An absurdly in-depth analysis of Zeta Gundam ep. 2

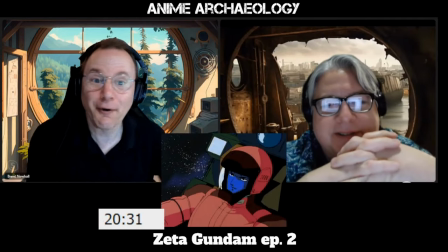(24:45)
There's this smile on his face of like, Oh, goody. I know this.
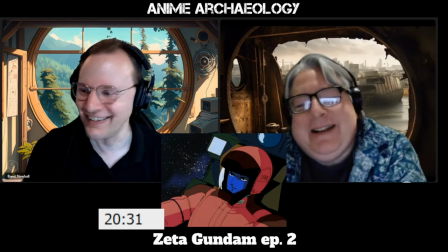(24:51)
I like this. This is fun for me. And another surgical strike.
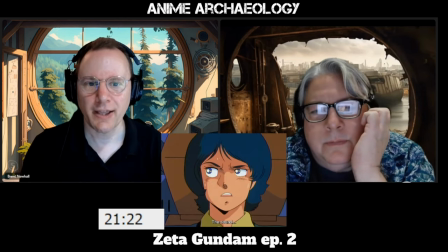(24:58)
Hmm. I also do like the idea that Camille
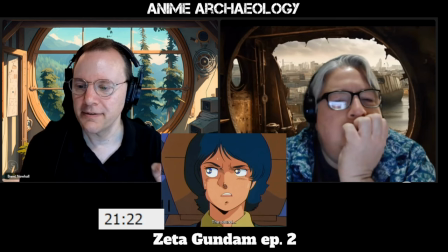(25:02)
being a space-noid
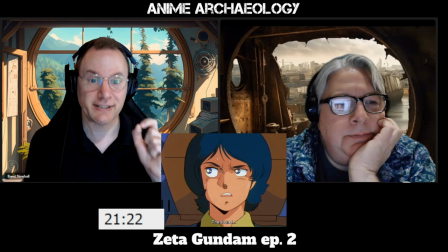(25:14)
is extra sensitive to the sound of air escaping.
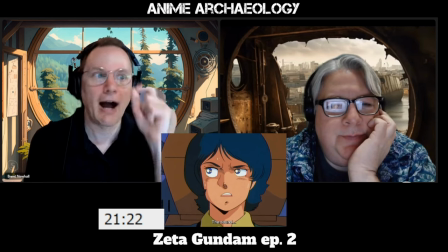(25:20)
Yeah. So he could have noticed that and be like, something's wrong. That's cool. Air is a problem.
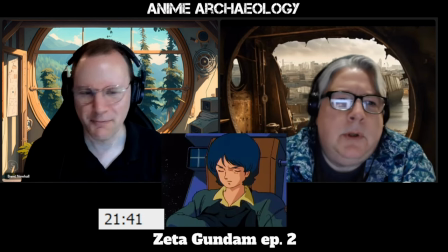(25:26)
Yep. I'm just stripping. Interesting. Yeah.
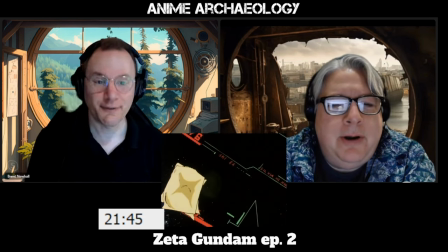(25:30)
oh he's trying to oh that's clever that is very clever pulls out a handkerchief
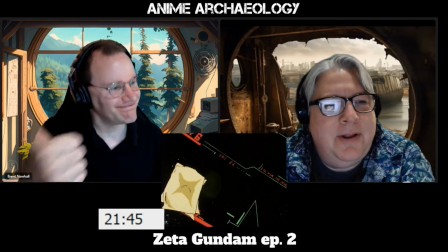(25:36)
to see where it floats to nice okay
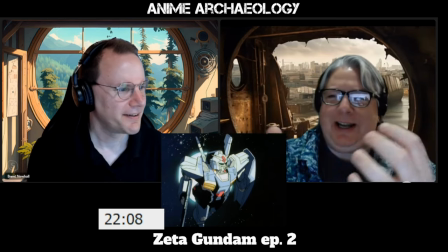(25:42)
so we're getting this weird music and this like soft lighting and it's just like are we going to a
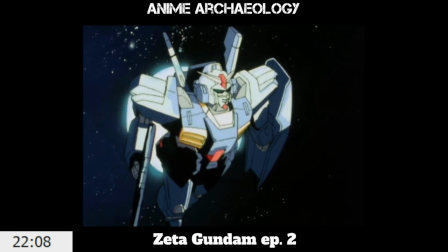(25:48)
yaoi video are keen shari then no obviously not but it's just kind of a weird things in general. It's also interesting that the lighting here makes it look like original Gundam. Oh, it does, yeah. Same color scheme as the RX-78 II.
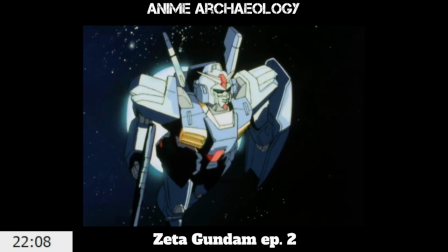(26:06)
And I wonder if that isn't a little bit of communicating to the audience, don't worry, this is our hero, this is the thing. We've gone in a very different direction in some ways in this episode. But don't worry, we're good,
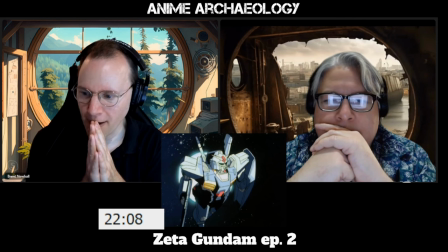(26:24)
we'll be back there soon um also odd because we haven't seen this light source yet so it it takes you off
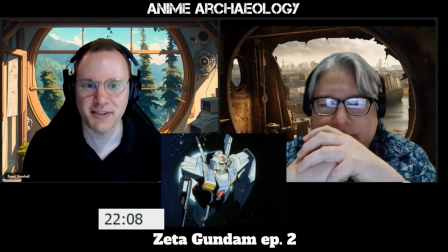(26:32)
off off off kilter but yeah this is very light music it's
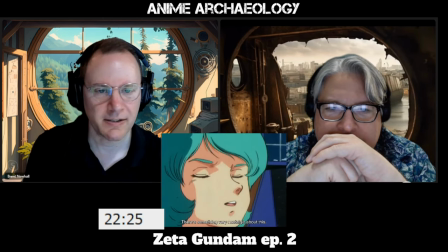(26:38)
an odd moment so he says there's something very nostalgic about this after just saying he's
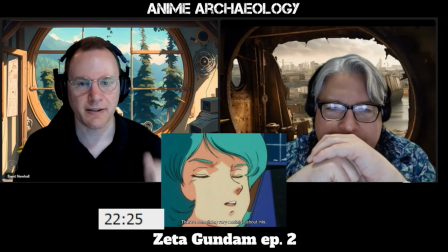(26:44)
not used to being in space yeah i suspect this is Tamino making the point
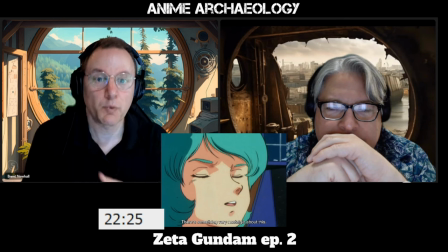(26:52)
that space is the womb, right? Right.
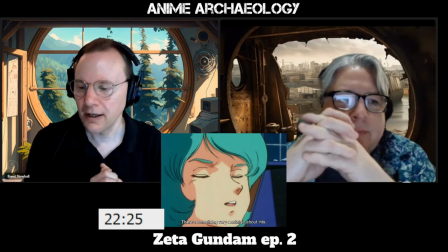(26:57)
Everyone kind of comes back to this. And that is very much where Camille is right now.
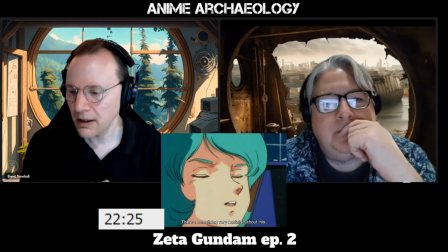(27:03)
He's kind of floating in this big emptiness. And that's the best I can think of of what they're talking about here.
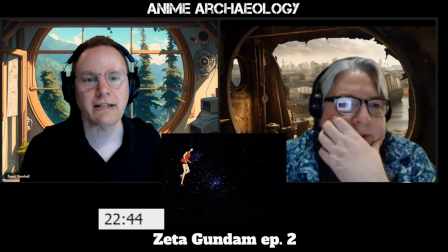(27:10)
Yeah. All right, that's episode two. Wow.